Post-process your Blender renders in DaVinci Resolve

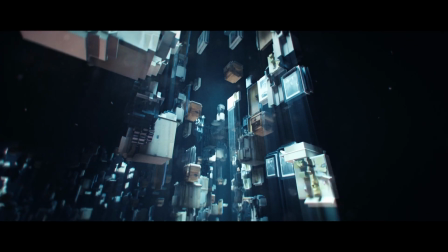Okay, so this is a short tutorial about how I post-process this scene from my next short film project in DaVinci Resolve.
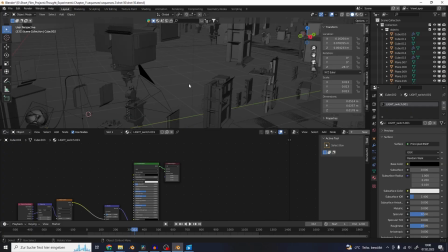So this is basically what the Blender scene looked like. I probably will make a separate tutorial about how I created this one in Blender.
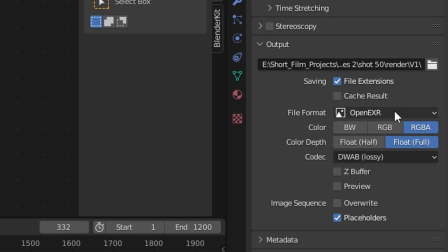So this was all exported as a EXR sequence. These are my settings here.
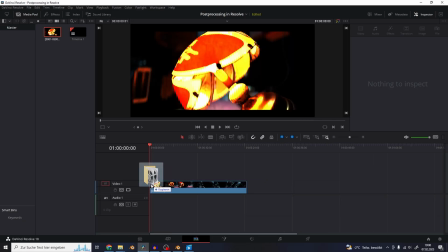So let's just drag this image sequence into DaVinci Resolve. So let's start by going into the Fusion tab.
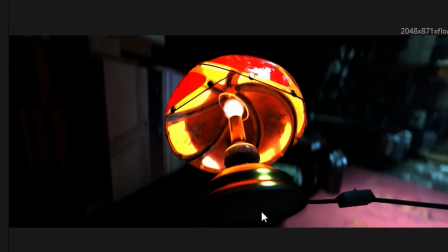So the first thing I'm going to do is to make sure that the gamma preview is correctly displayed in the Fusion tab.
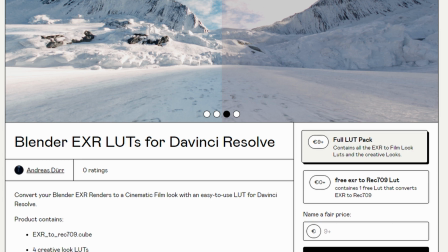I uploaded a free LUT on Gumroad that converts EXR renders back to Rec 709 with the Filmic Blender color space in mind.
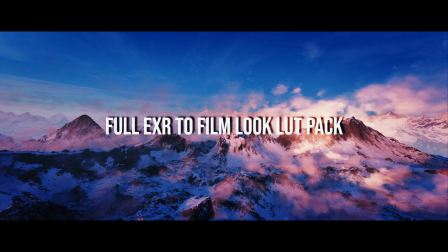This is part of a full paid LUT pack that converts EXR renders to a finished film look.
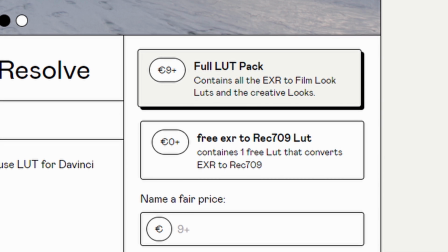Links to the free and the paid versions are in the descriptions.
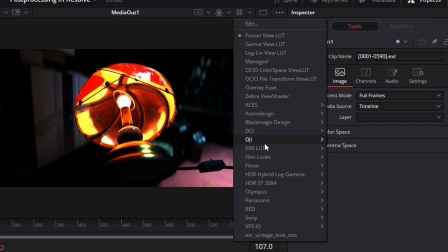So if you install the LUT into DaVinci Resolve, just go up here to this arrow beside this box and select the EXR to Rec 709 LUT.
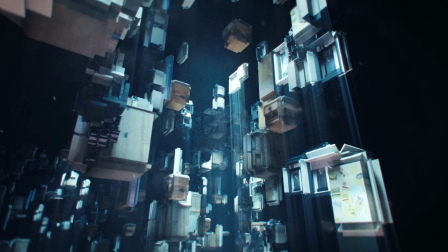So now the footage looks like it's supposed to. So the first thing I wanted to do is add these light beams that are coming down from this object.
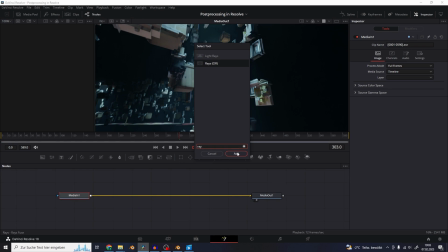So let's hit Shift Spacebar and search for the ray effect. So now we want the rays to aim straight down, so we're just gonna select the center and move it up on the y-axis to change the direction.
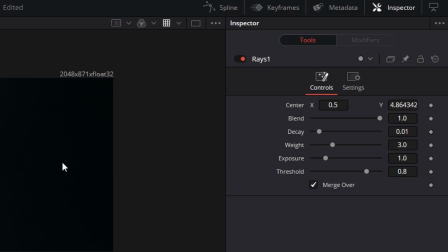So now we can fiddle around with these settings here and change the look of them.
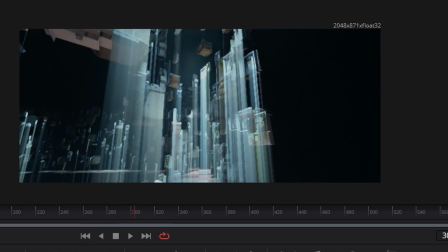You can use the threshold to control how many objects are going to emit light rays.
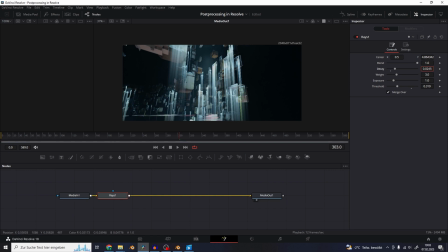The decay will change how far the light rays are going to shine, and I'm going to use the weight to change the brightness.
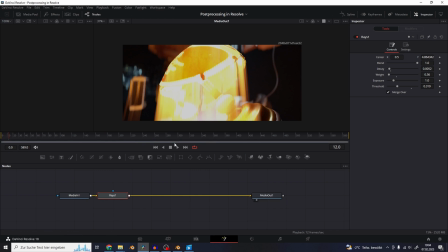Now we can see that the effect also affects the lamp at the beginning way too strong,
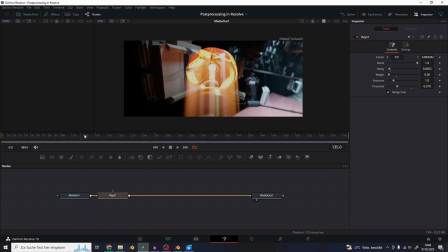so we can manually keyframe the brightness of the light rays to make the light rays only appear as soon as we pan away from the lamp.
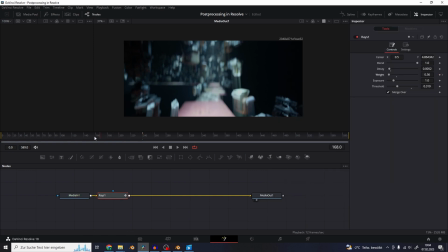So let's add a keyframe to the weight around here and scroll back to the lamp and decrease the strength.
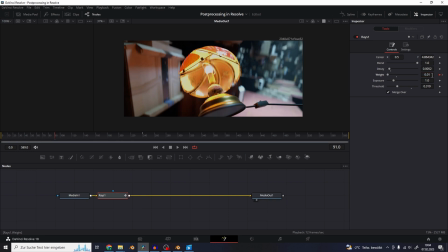So the next thing we have to do is to keyframe the direction of the rays,
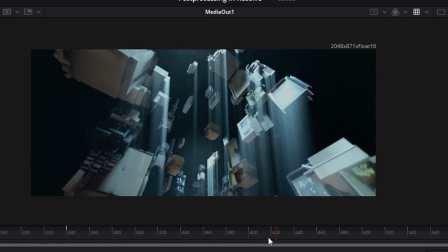because as soon as the camera is looking up, the direction of the rays isn't changing with the Blender scene.
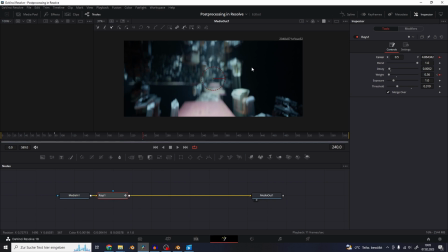So add a keyframe to the center and scroll through the timeline and add keyframes to change the direction of the rays according to what it should look like.
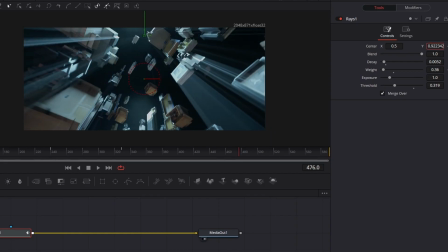So the rest of it is basically my standard procedure. I also showed in my other tutorial how to add realism to your renders.
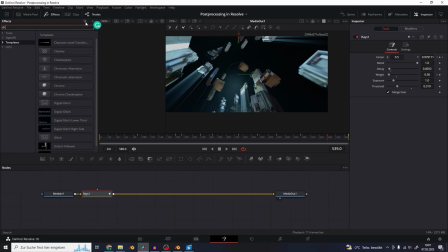So watch this if you want a more detailed explanation of the process. So I'm going to add a chromatic aberration effect, control the strength.
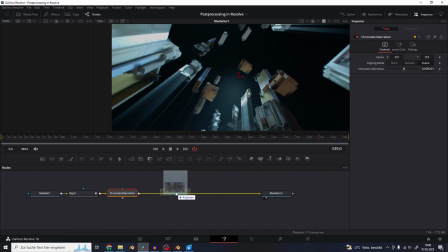Add a lens blur texture on top of it and convert it to a linear color space with the color space transform effect.
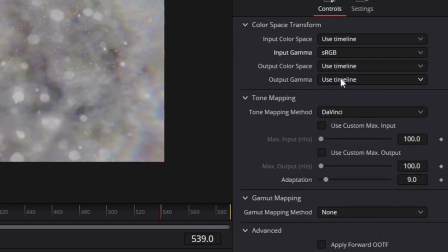Set the input gamma to sRGB and the output to linear.
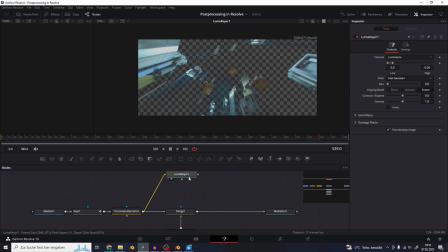I'm going to use a luma keyer again with a blur node to make the lens blur only appear around the bright parts of the image.
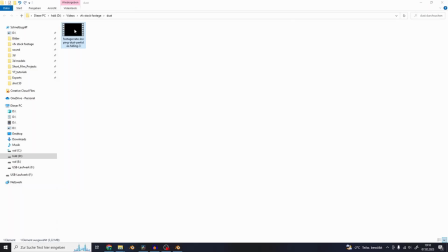I'm also going to add this footage of flying dust particles on top of it.
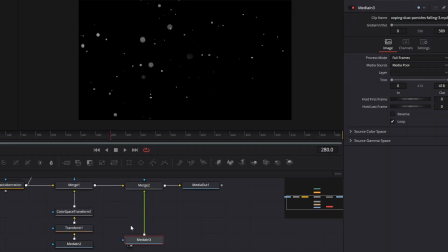You can just copy and paste the color space transform effect onto this one. Set the apply mode and the merge node to screen and make the blend very subtle,
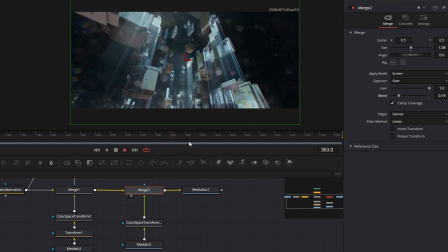because the dust won't be moving with the camera correctly and is just there for a little bit of atmosphere.
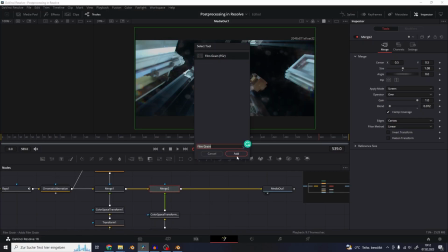So at the end I'm going to add a film grain effect on top of everything.
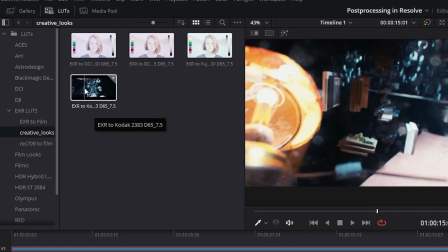Then I go to the color page and apply this EXR to film print look from my full LUT pack.
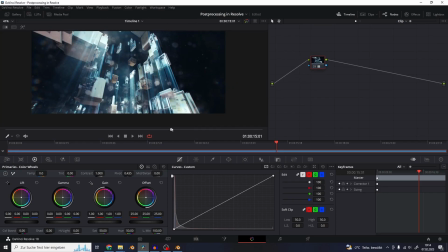You could also use just the free version of the EXR LUT to use that as a starting point for your grading.
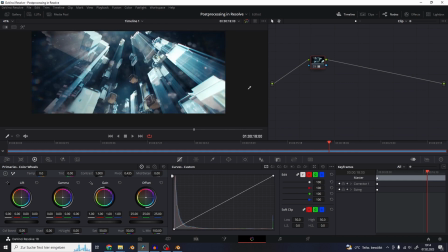But I really like the realistic colors that the film print emulation gives you. Bring down the gain to retain some highlights.
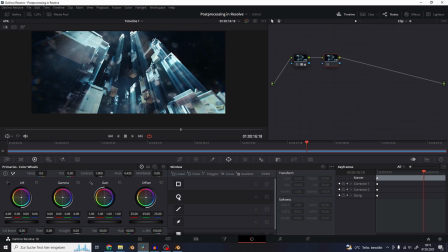Add another node, create a window mask and use it as a vignette to darken everything except the center of the image. And also add a radial blur on the vignette to add the surreal quality to the edges of the image.
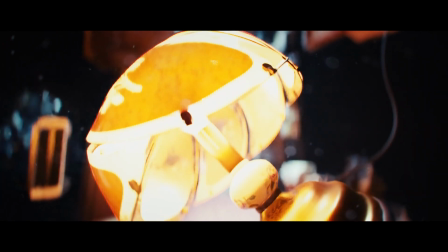And this was the whole post process for this shot.